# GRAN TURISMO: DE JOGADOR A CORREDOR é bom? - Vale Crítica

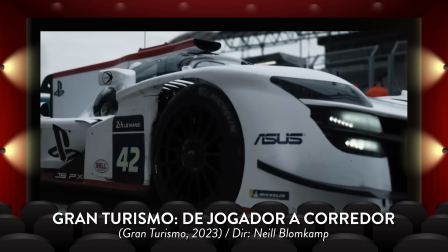8:08 Então eu senti falta de mais treinamentos específicos, de uma melhor graduação no aprendizado, pra que as superações impactassem ainda mais e também pra que isso gerasse momentos únicos e divertidos. porque essa parte do treinamento é legal também. E assim, eu disse que isso foi sacrificado em prol do romance, né? Ok, talvez eu tenha exagerado um pouco porque o romance não ocupa tantos minutos assim. Então eu acho que esse treinamento mais presente também acabou sendo sacrificado por causa dos objetivos incertos da trama,
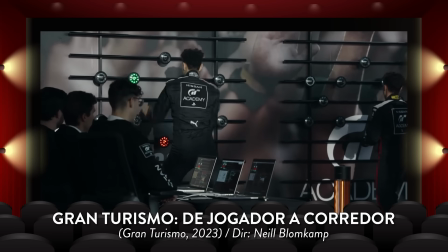8:38 o que criou múltiplas etapas que iriam requerer treinamentos e mais treinamentos pra readaptações e tals. E aí eu acho que até pra poupar a gente de repetições cansativas, a narrativa sugeriu que ali teria treinamentos e seguiu em frente. Ainda assim, eu creio que em pontos específicos, os realizadores poderiam ter aperfeiçoado esse tal treinamento.
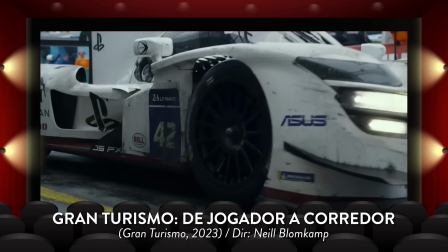8:59 Em especial, na missão final. Como ali mais gente entra em jogo, ficou um negócio muito abrupto e muito de pronta entrega. E a grande questão é, dá pra entender, dá pra deduzir o que aconteceu durante a omissão temporal? Dá, mas eu creio que seria mais prazeroso conferir esse trecho. Ainda que não faltem momentos prazerosos ao longo de toda a duração, tá? Inclusive eu acho que além de mais bem resolvido o filme vai ficando à medida que avança, ele também vai ficando mais prazeroso.
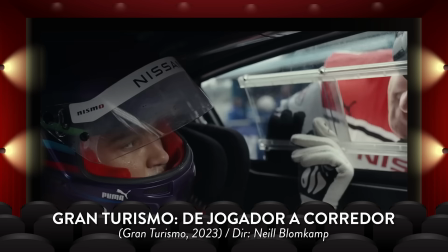9:25 Até porque uma coisa tá atrelada à outra. De forma que a gente crê mais no que tá vendo, se interessa mais, se identifica mais, sente mais. E creio que muito disso se deve à direção correta de Neil Blomkamp. Vamos dar graças porque parece que ele voltou à boa forma aqui em Gran Turismo.
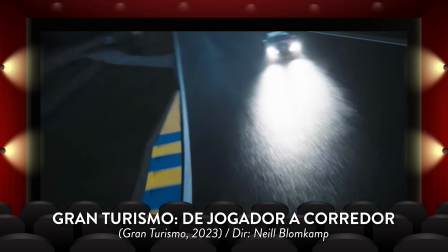9:41 Pois as corridas são entusiasmantes demais. E como é um filme baseado em videogame ou simulador,
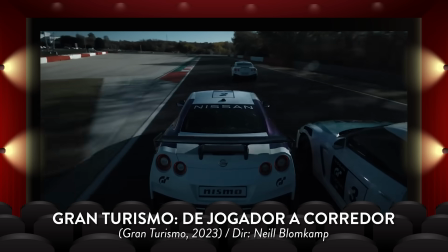9:47 o diretor aproveita demais certos estilismos característicos da linguagem pra dar uma roupagem ímpar e descolada ao projeto.
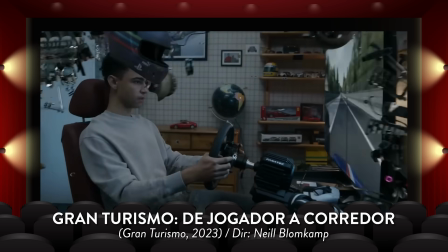9:55 Às vezes isso é utilizado pra potencializar a adrenalina das situações, às vezes é pra fazer certos callbacks de quando o protagonista ainda tava jogando no quarto. E eu gosto muito dos letreiros visuais e estilísticos quanto ao número da volta ou da posição do protagonista de um jeitinho bem videogamístico. Eu particularmente acho muito elegante quando o filme estabelece datas e lugares de forma mais indireta.
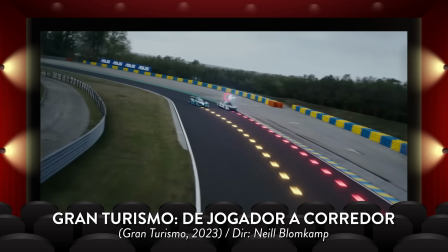10:18 Mas nesse caso aqui, eu não só achei o uso dos letreiros plenamente cabível, como achei necessário também. Já que número de voltas e posições estão mudando o tempo todo e se não informar direito a gente, a gente fica perdido. Meu Deus, o que tá acontecendo? Qual é a posição? E aí, pra sempre não cansar, com sempre o mesmo recurso embatido, a edição de efeitos visuais abre um leque de opções pra dar uma boa variada.
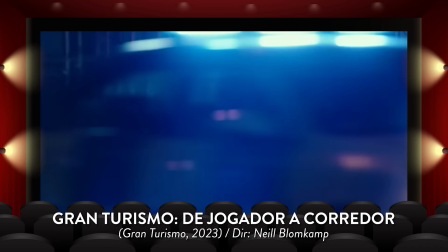10:38 Ah, eu gosto muito também do trabalho de montagem aqui. Tanto a montagem macro da trama, quanto a montagem micro das cenas. E claro, incluindo as sequências de corrida. Não creio que chegue naquela clareza e alucinação de Ford vs Ferrari, por exemplo, mas eu estaria sendo injusto se eu não destacasse o valor da montagem das corridas aqui nesse filme.
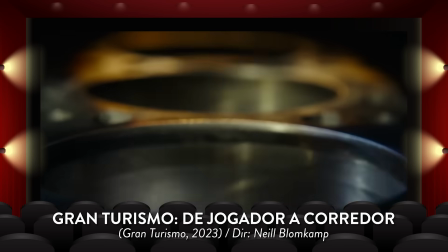10:56 Acho que tem um dinamismo muito positivo pra deixar a coisa alucinante, mas também sem deixar confuso, sem fazer a gente se perder. E acho muito valioso como a montagem aqui planta certas pistas que vão ser úteis durante a corrida, com muita elegância e descrição, mesmo sem deixar a colheita muito distante da plantação.
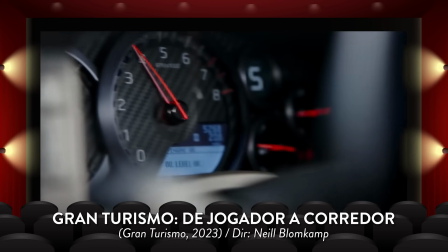11:13 Por exemplo, numa certa corrida, entra um insert mostrando a previsão do tempo e mais à frente alguém pergunta como está o tempo também.
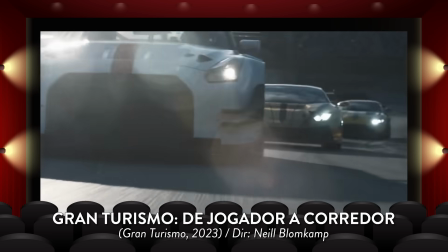11:19 Mas como isso acontece em meio à tensão do ultrapassa, no ultrapassa, pit stop, coisa e tal, a gente nem se liga que isso pode ser útil. Até que o filme colhe o que acabou de ser plantado e tudo fica muito claro, sem que tenha ficado previsível e sem que o filme precisasse gastar linhas demais do texto para explicar. Por fim, eu acho que vale fazer alguns apontamentos sobre as atuações. Eu ainda não conheço muito bem o Art Medecway pra dizer se ele é um ator versátil e se fez uma composição digna aqui.
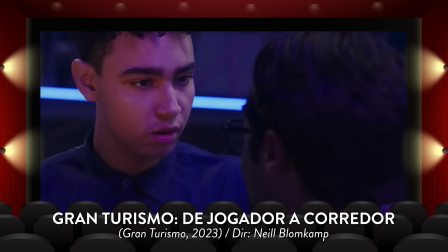11:46 Mas mesmo se a resposta for negativa pra ambas essas questões, a persona que ele apresentou aqui encaixou com a luva. E não se deixa enganar pela aparente inexpressividade do rapaz, tá? Talvez isso deixe ele menos contagiante, menos carismático,
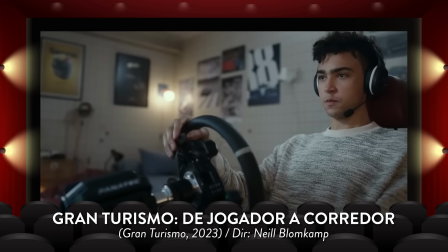11:59 mas essa persona que ele apresentou aqui fez muito sentido pra alguém tão introspectivo que se tornou um piloto promissor de tanto treinar trancado no quarto.